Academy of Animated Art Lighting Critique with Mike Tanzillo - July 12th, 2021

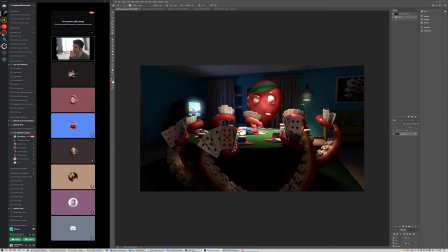1005s
And seeing if that works in, because it might just be the low resolution of it. Yeah, currently it is in 540 resolution. Yeah, try doubling that and see if that works. Okay. I'll try that. Anybody else have any notes on this? I think this is looking pretty good.
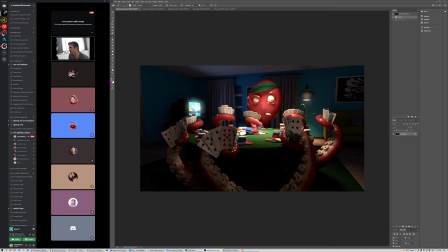1024s
I would, like, in some situations, I would say it's a little too dark underneath here, but I think it's okay. I think it's okay for what we're going for. Okay. All right, cool. I see this is highlighted. Let's see if there's anything new. Oh, we've got a couple here.
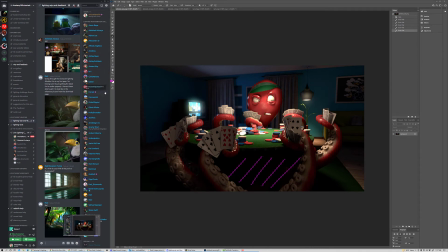1041s
All right. Ruby? Yeah. Are you still there? Thanks. Oh, you're Thanks, welcome. Mike. You are welcome. All right. Oh, I forgot about this little guy.
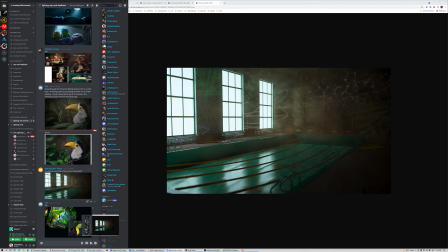1054s
All right, we got Raul. And, oh, more reference Ruby.
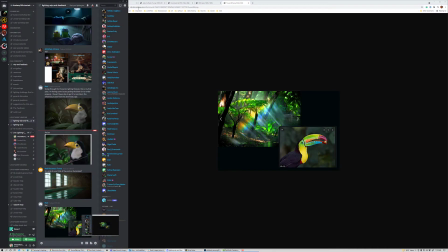1060s
Okay, cool. So, Ruby, are you there? All right, put this.
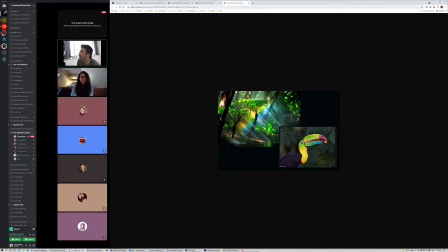1065s
Hi. Hi. Okay, so we've got, this is the first render.
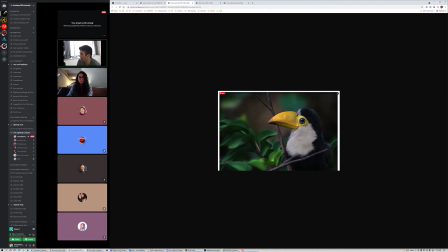1071s
This was the original render, right? From the artist that created it? Okay. Yeah.
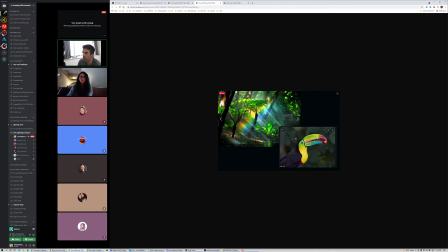1076s
And then this is in, so for this reference, you are looking to go more colorful with it overall. Yeah. Got it. Okay. I'm So, gonna do the whole big different. yeah.
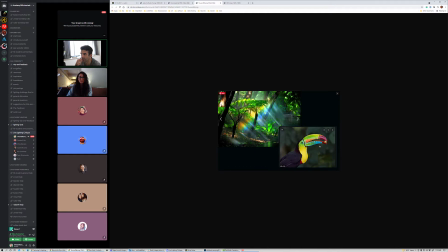1089s
Yeah, the beak's very cool. I've never seen that before. That's very, very neat. So the color focus, the sunlight coming in here. The beak, I mean, like, we have a good base value for what we're looking at.
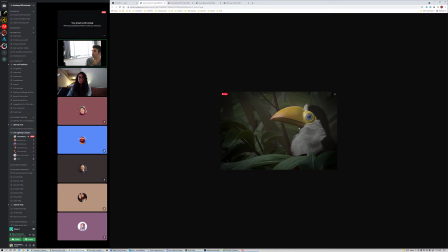1101s
It's just like, it's just pretty overcast feeling on the lighting for right now. I think we really need to, similar to what Kat was doing.
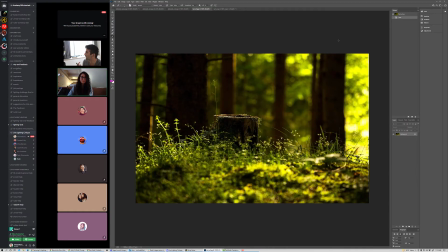1115s
Yeah. Was with that sunlight, like, really kind of, it's very difficult to put into words, but you know it when you see it, right?
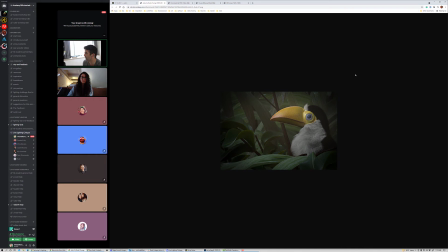1123s
Like this kind of warmth, glow, energy of a light shining through. So the key with that too is to make sure it feels directional. You know, like if it's probably coming in from this screen left direction on down.
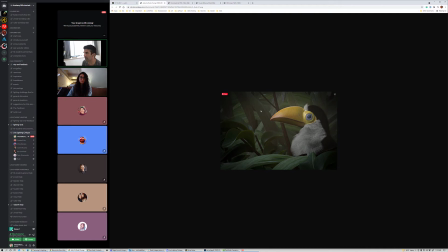1139s
So we'll want to see that left to right fall off in the plants and the surrounding objects in the beak and kind of coming across him there. Now the white, this is the difficulty of a character like this, is they have both white fur and black fur.
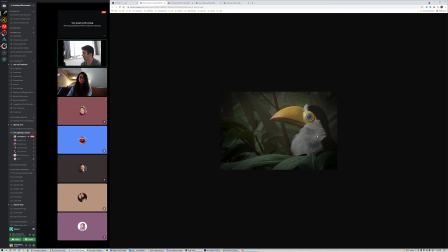1154s
So like the white fur is the feathers are going to want to get very bright very quickly, while the black ones will probably still look black. So what you'll have to do is
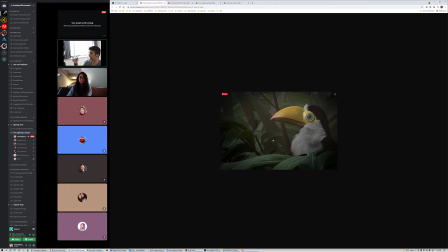1166s
combine lighting on if the light's coming in from the screen left side, combine the lighting on the front side of them so that it looks like it's so it's not blowing that out, and then giving some specularity on the back side of him, like some lights or something reflective,
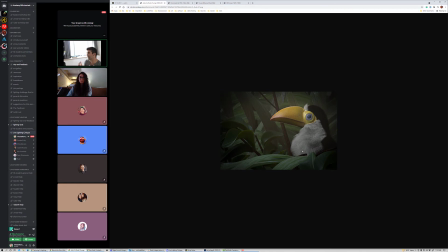1184s
because this black hair, black feathers, black hair, whatever's back there, won't how to say this? It won't because it's so dark. it won't respond to light directly to it, but what it'll respond to is if there's reflection on it or like specularity on it, and it's reflecting something else.
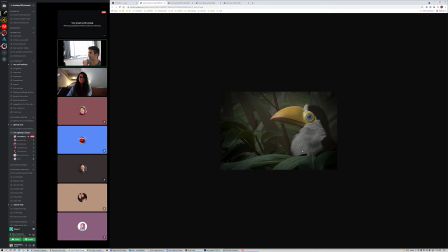1204s
So that'll be the tough balance. Plus, getting your new cool beak in there, will be the challenge part to that. Yeah, and then like because we have this density of plants behind it,
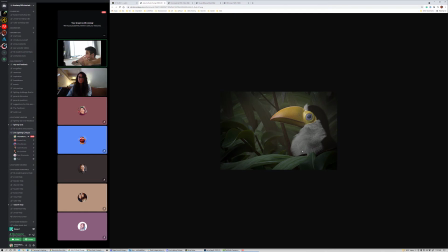1222s
we'll need to find ways to. It's almost like it kind of not. I mean, you can blur it, but like with lighting, kind of pull it apart so you can feel like there's layers stepping back of it, if there are. Okay. I think there are, if I remember right from the file. Do you have any?
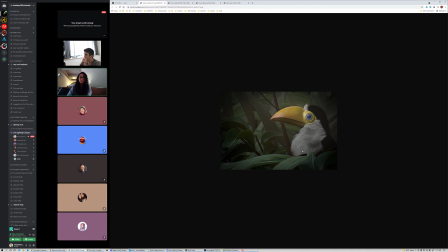1241s
Oh, go ahead. Yeah, so I was having some issues with the black fur, actually. Mm-hmm. Like, I can't get it to read it properly.
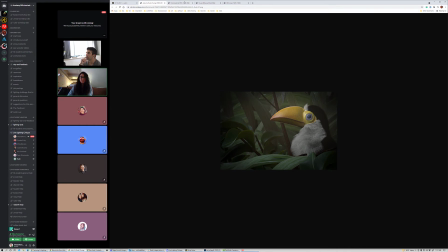1251s
Like, if you see your reference picture from the download site, that one's, like, all nice and fluffy. And mine, it's, like, the back. And when I was, like, doing the lighting and all,
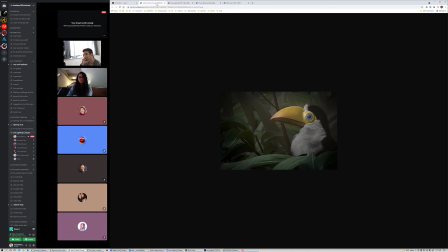1267s
and I did, like, a render, it looked like I can see the little arms, the wings. So I'm like, why I can't see the... I'm wondering if the cache isn't set up properly.
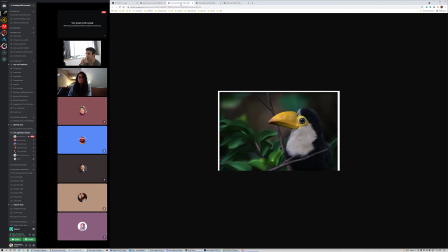Because I was trying to get that reflection that you said from behind, and I couldn't get anything.
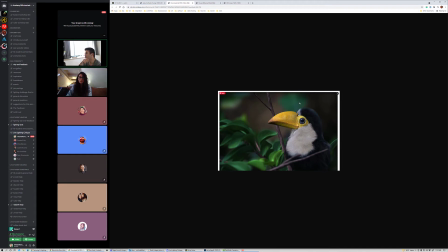1295s
It was like just the skin. You know what? You might have to. Are you able to? Are you able to control the shader a little bit? Like maybe just try putting something that almost looks like metal on it, and just see if that'll pick up at first. Like kind of go over the top with the look of it, just to make sure it's working, and then start to make it more feathery.
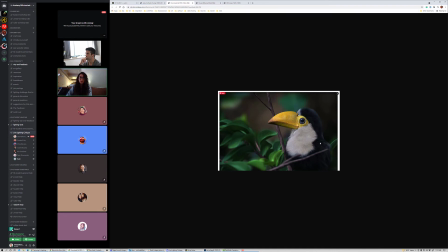1317s
So control the shader of the black part of the fur. I mean, of the feathers. I keep calling it fur. It does look furry though. Yeah. Yeah. So I would say
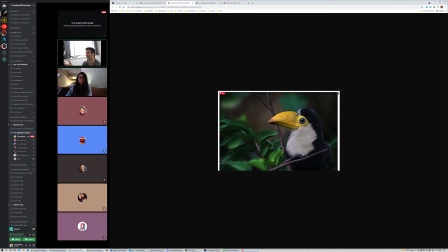1332s
basically what I do in these situations where I can't feel like I'm controlling it is I go to extreme lengths. I go to I make it like bright red. I'll make it metal. I'll make it something look totally different. And then start to pull that back to where it was, so that I have an understanding of what's going on,
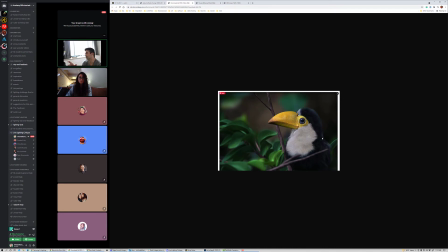1350s
and B, like you don't, because what happens is you don't want to go in there and start fine tuning specularity and getting frustrated that you can't see anything, just to find out that the whole system is kind of broken and you aren't actually changing anything, right? Like that, like so just make sure that you have control over it first, and then we can start dialing in the look.
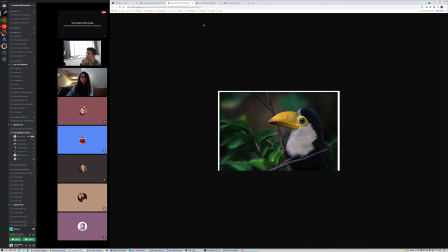1370s
All right. Okay. All right, cool. Yeah. Very cool. Thank you. Yeah, no problem. I haven't seen this guy in a while. I'm excited to see him lit up again. And also, it could be something like, because this was set up for, I think, Maya 2018. So there, if you're using 2022 or something, there may be a problem transferring the cache over.
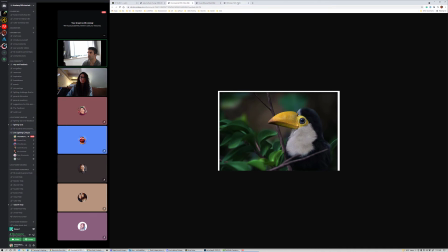1389s
So just be aware of that as you're going forward with it. So we have to do some debugging on it.
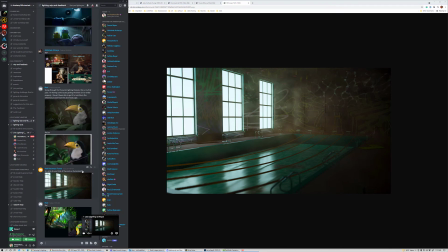1396s
All right. Make sure this is everyone. Okay. All right, Raul.
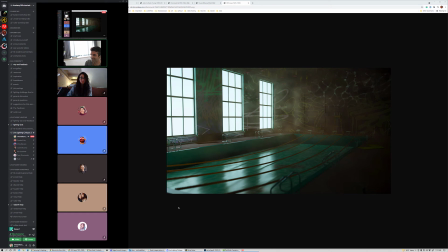1401s
This is... The sagging ropes is cool. I like coming in here, hitting this. This is my gut instinct, because again, like I'm just seeing this,
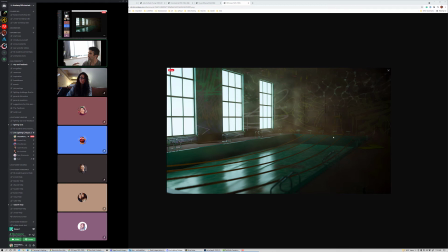1420s
is that it's an odd combination of being clean and dirty at the same time. Like these poles I guess they're poles. The ladders that you climb into the pool are like super clean, like they've just been polished. But then there's like graffiti and there's darkness.
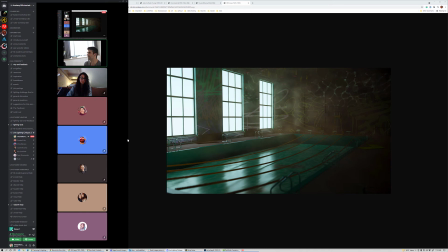1438s
So it's kind of a weird combination. So I think if we're gonna go the graffiti route, we got to make it grungier. We got to make it dirtier. We got to make the water less pretty, because right now it's still that like kind of pretty green color.
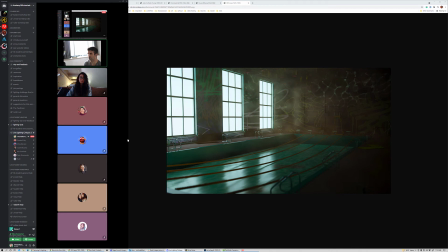1453s
And then we've got to make the inside of the swimming pool dirty. We've got to make the ground dirty to kind of match what's going on in the graffiti. And then the other thing is the scale of the graffiti messes with our perception of how big this room is.
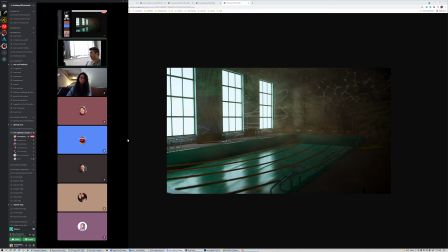1470s
So, because like think about like an artist going across, like this is like 30 feet across to get it. Like that's a really cool thing if you're able to pull that off. But I don't see a lot of graffiti artists doing that.
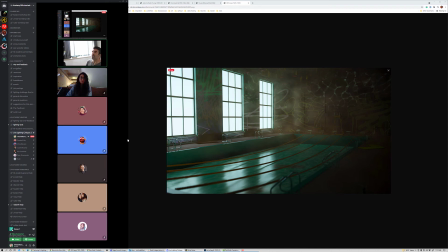1487s
And usually, or at least if that was there, a lot more of these would be smaller. right?